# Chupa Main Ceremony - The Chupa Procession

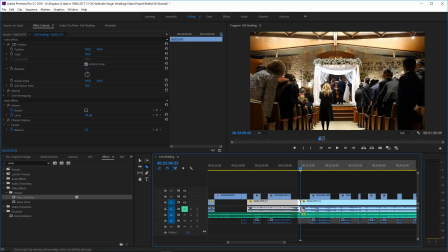So first I'm going to pick out the audio spots that I kind of need.
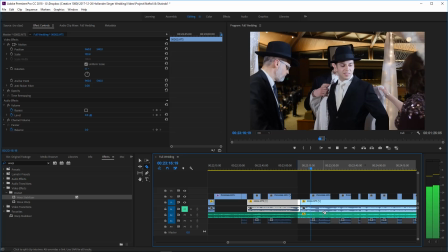So we need the guy saying the words. We don't need the few seconds of audio between.
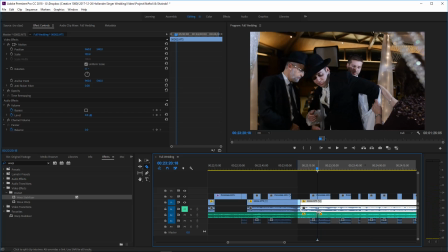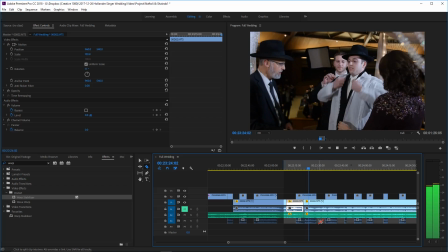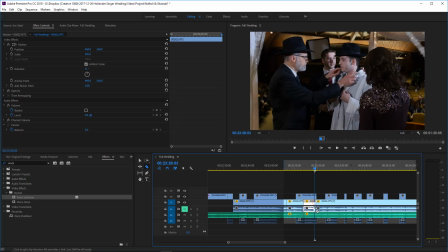Okay, so we need that audio segment, and then we could skip the musical interlude and go to where the words start again. Alright, so remember, we're just cutting out audio over here.
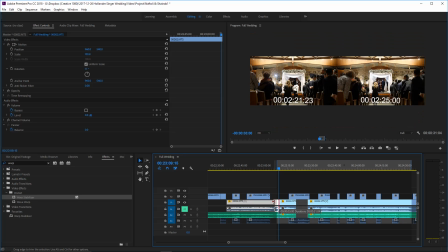And yeah, we could cut out that second camera here too.
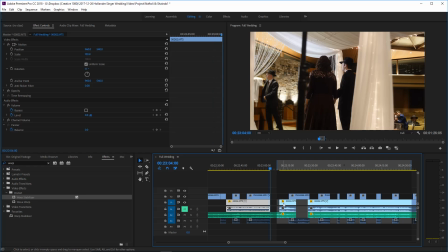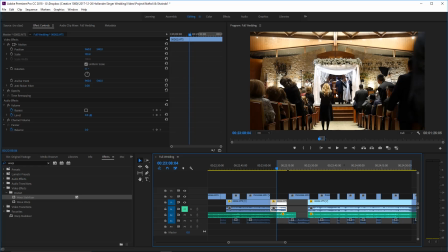Alright, we don't want to cut out the end of this track, but we can move video into there. Alright, and we'll get this shot of him starting to put on the coat, but I don't want that person walking across the screen.
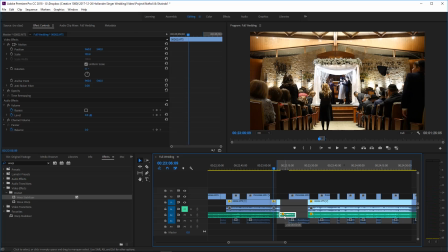So we're just going to use that.
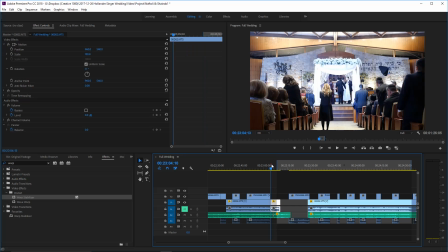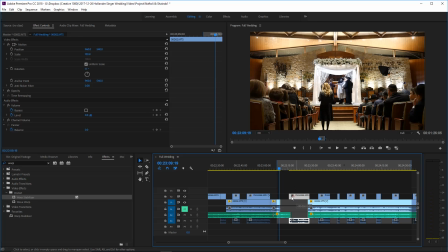And the music can actually start, and we're going to put a fade between them. The music can start a little closer.
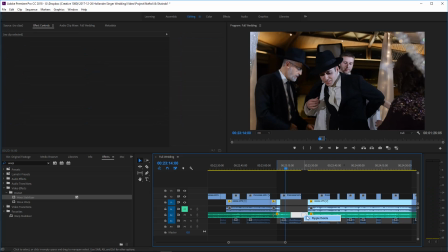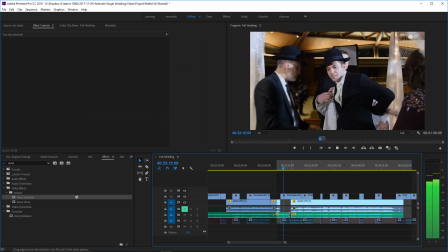Right, this should go right here.
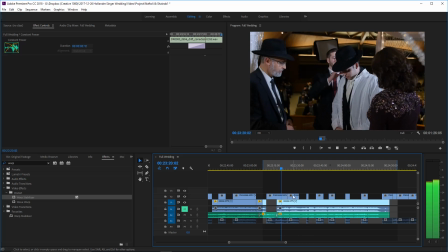And now this, we're going to pull them together. And again, a fade right here.
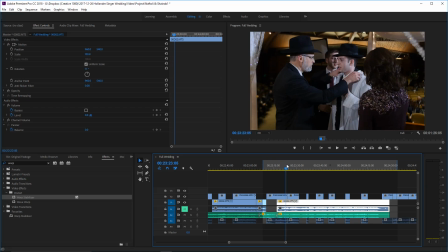And that's it. That sounds natural enough, so in it goes. Okay, so he's starting to...
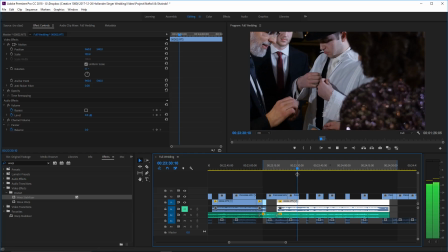He's pulling something out of his pocket there. Let's just decide what we want next.
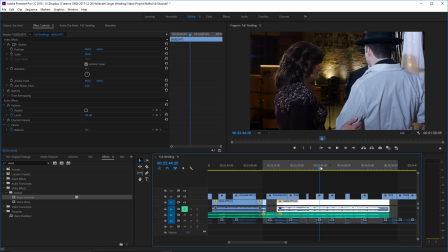A little exchange with the ring, but you see him start to close his buttons.
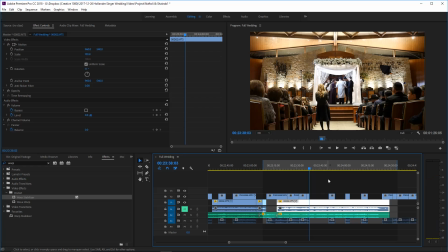And we're just trying to tell a story, so we want to change angles here, so we're going to go with this behind angle.
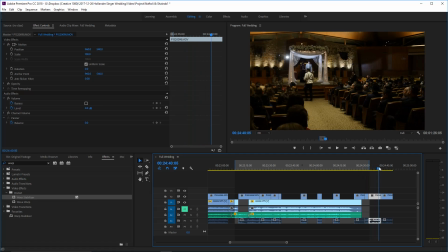And then we'll go back to the front.
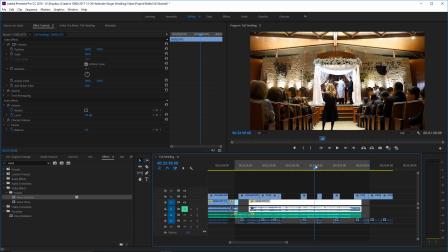Alright, and now we could put in... We just got to make sure that the things actually work, so...
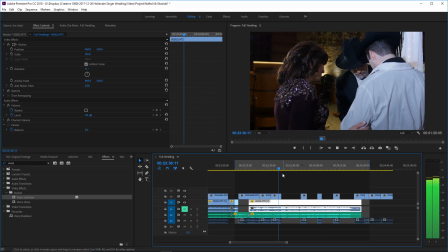Let's see. Okay, so right over here, the groom begins to turn around to face the crowd, so after that point we can use shots of him facing the crowd.
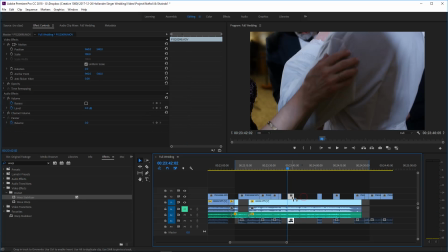Before that, we kind of need to stick with shots where he's facing away from the crowd.
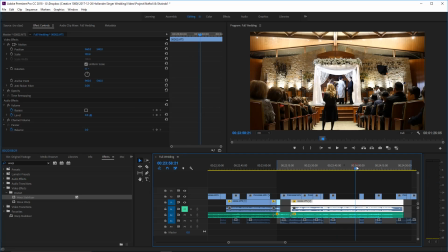I'm going to use the second camera for a shot here. You see, we're not, we're using the second camera, but not just between every other shot.
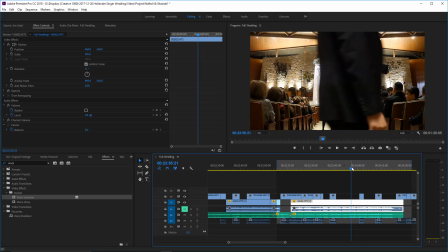That's just plain overusing it.
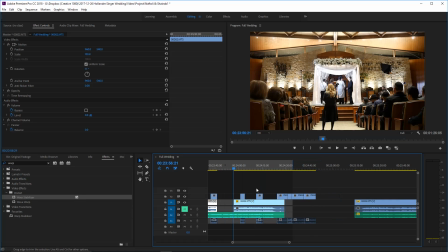Alright, and I'm going to need that shot of him beginning to turn around. So we'll bring this. Now remember, we could move these kind of things around. There's no shots in here where we see people talking.
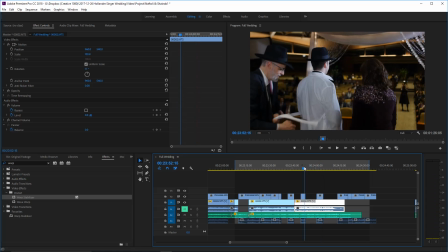Let's bring that in.
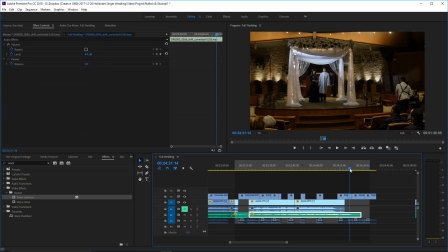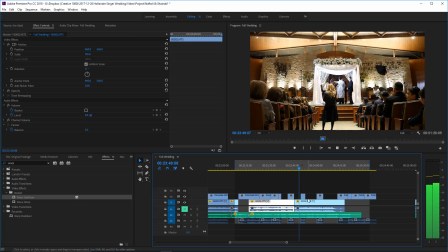Okay, and now that he's facing that way, now we can start using some of these other shots.
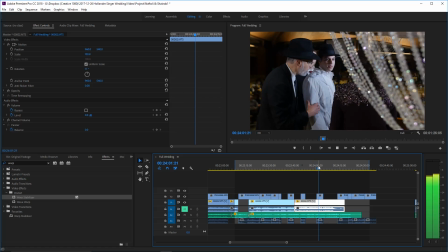So
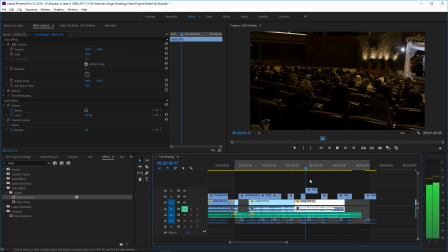I like this wide sweeping shot that reveals the canopy.
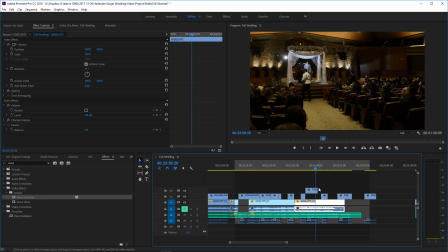So we'll put that in. I'm really not quite worried about the audio here, so.
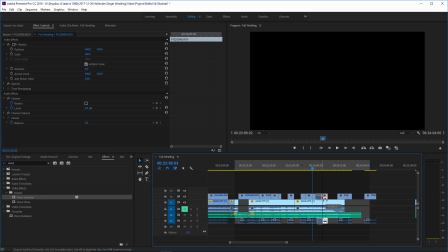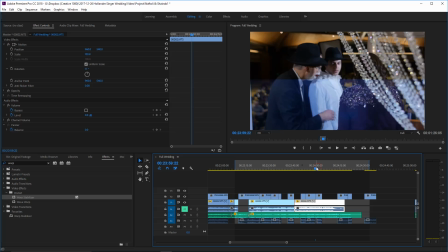And it's not close enough that we could actually see that the rabbi has walked away from behind him yet.
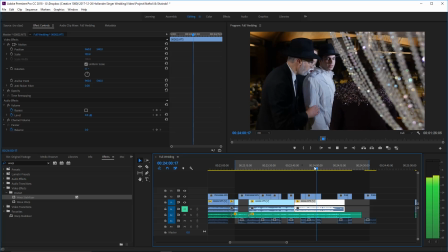So this shot works. Something shook there.
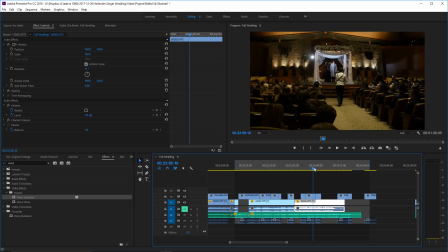The beginning of this clip was a teeny drop shaky. We'll take it out.
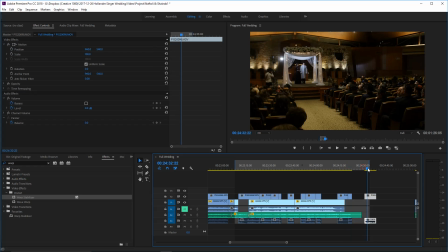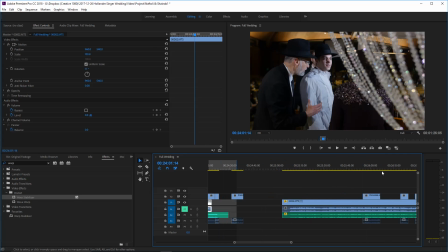And what can we put next?
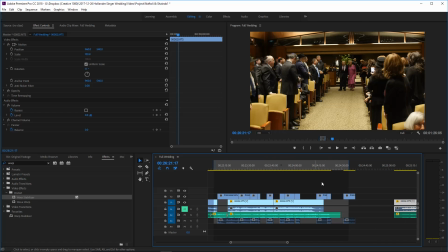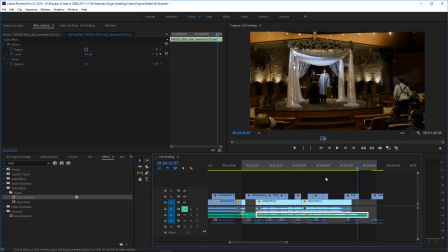I don't want this to be too repetitive. That's grandmother walking down already.
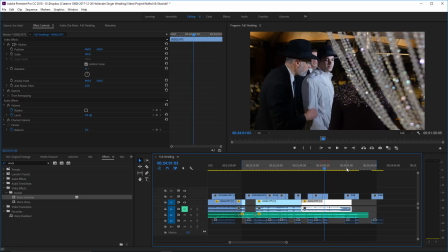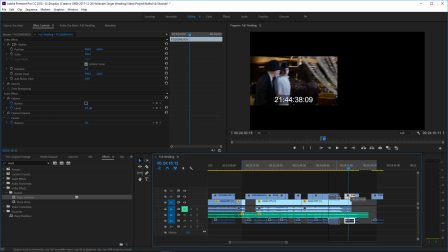Let's see.
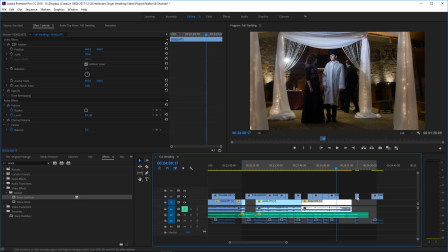This is a very close up. So then we could go to a kind of medium shot.
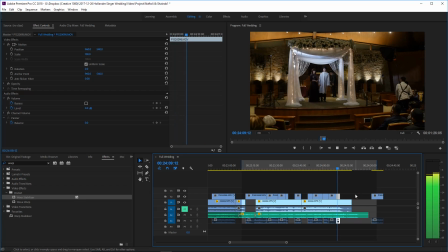Let's see.
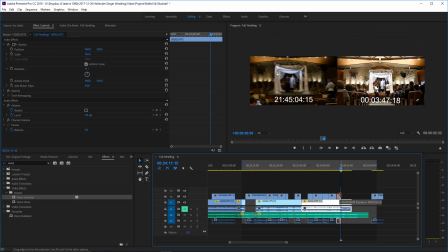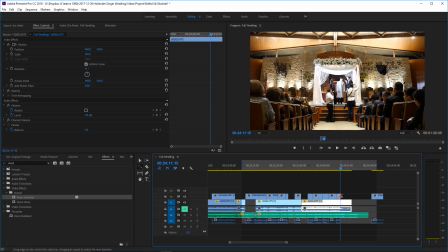Let's see what that is. Another nice trick that we have is if a clip's a drop too short and we can't extend it, we could actually extend the rate of it, so the R tool.
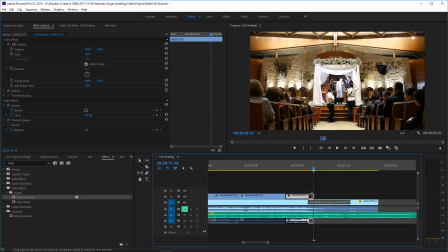And as long as you don't mess with it too much, no one will notice that it's actually in slow motion. So the rate tool, just drag that out a little bit. I don't know why that's not working.
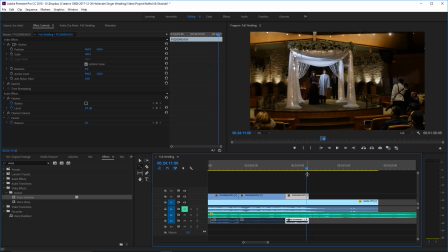See, rate tool, drag that out. Don't know why that's not working.
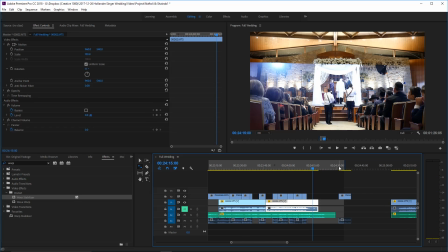Let's do it like this. Speed and duration will make it 90%.
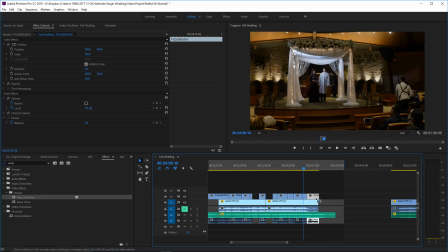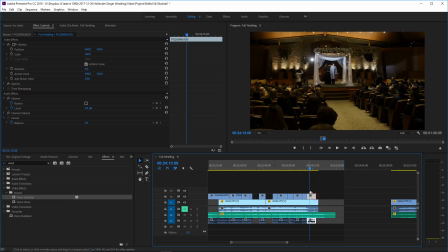And then we can end off with this wide shot over here.
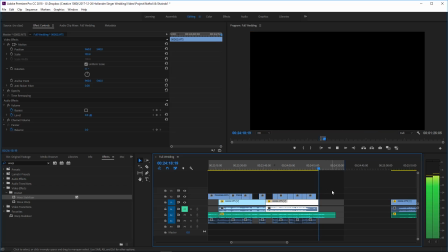And we just need that.
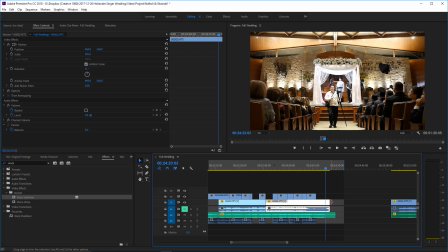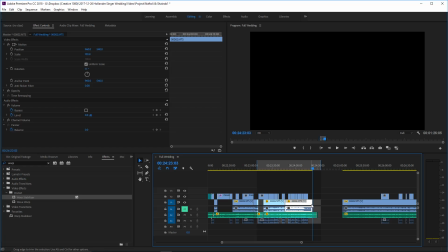And we could end with the second camera, and that works.
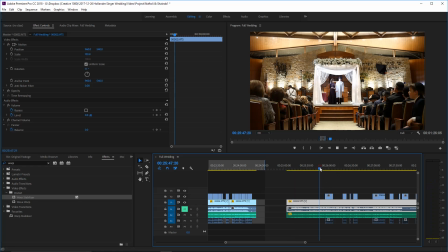Now we want to go straight into even though in actual real time the band stopped,
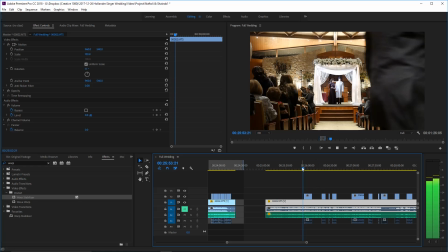we want it to appear more continuous. So
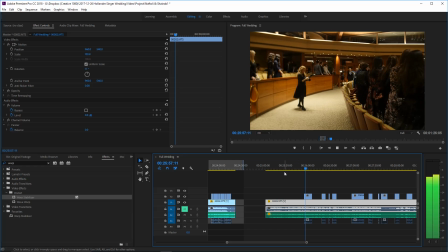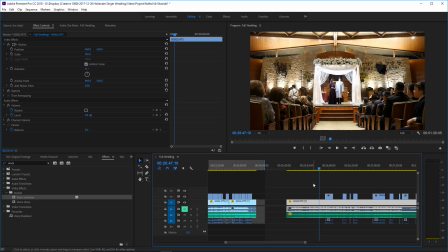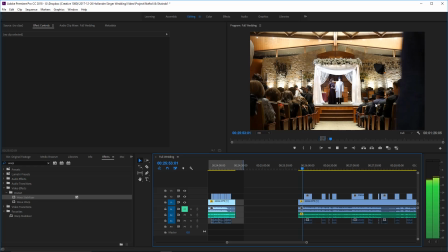I want to find a nice break in the music, and we're going to do an interesting trick here. You'll notice how just before the shot of her walking in, the crowd, you see that shot of the crowd standing up for her again.
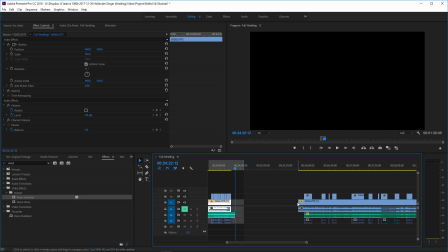And that actually works a little nicer. That'll be a better shot than this plain shot, especially with me just running down the aisle over there.
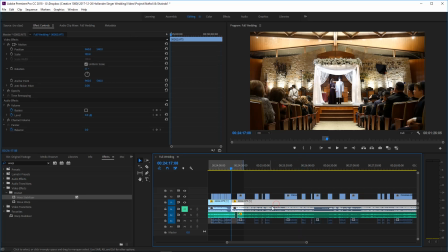So
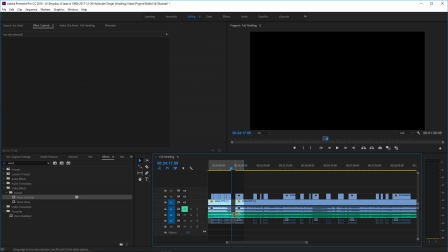we are going to make that the second camera shot that appears over here. So we just, well, I'll show you how we do that. We bring these two together. Let's make sure the audio clips work with one another.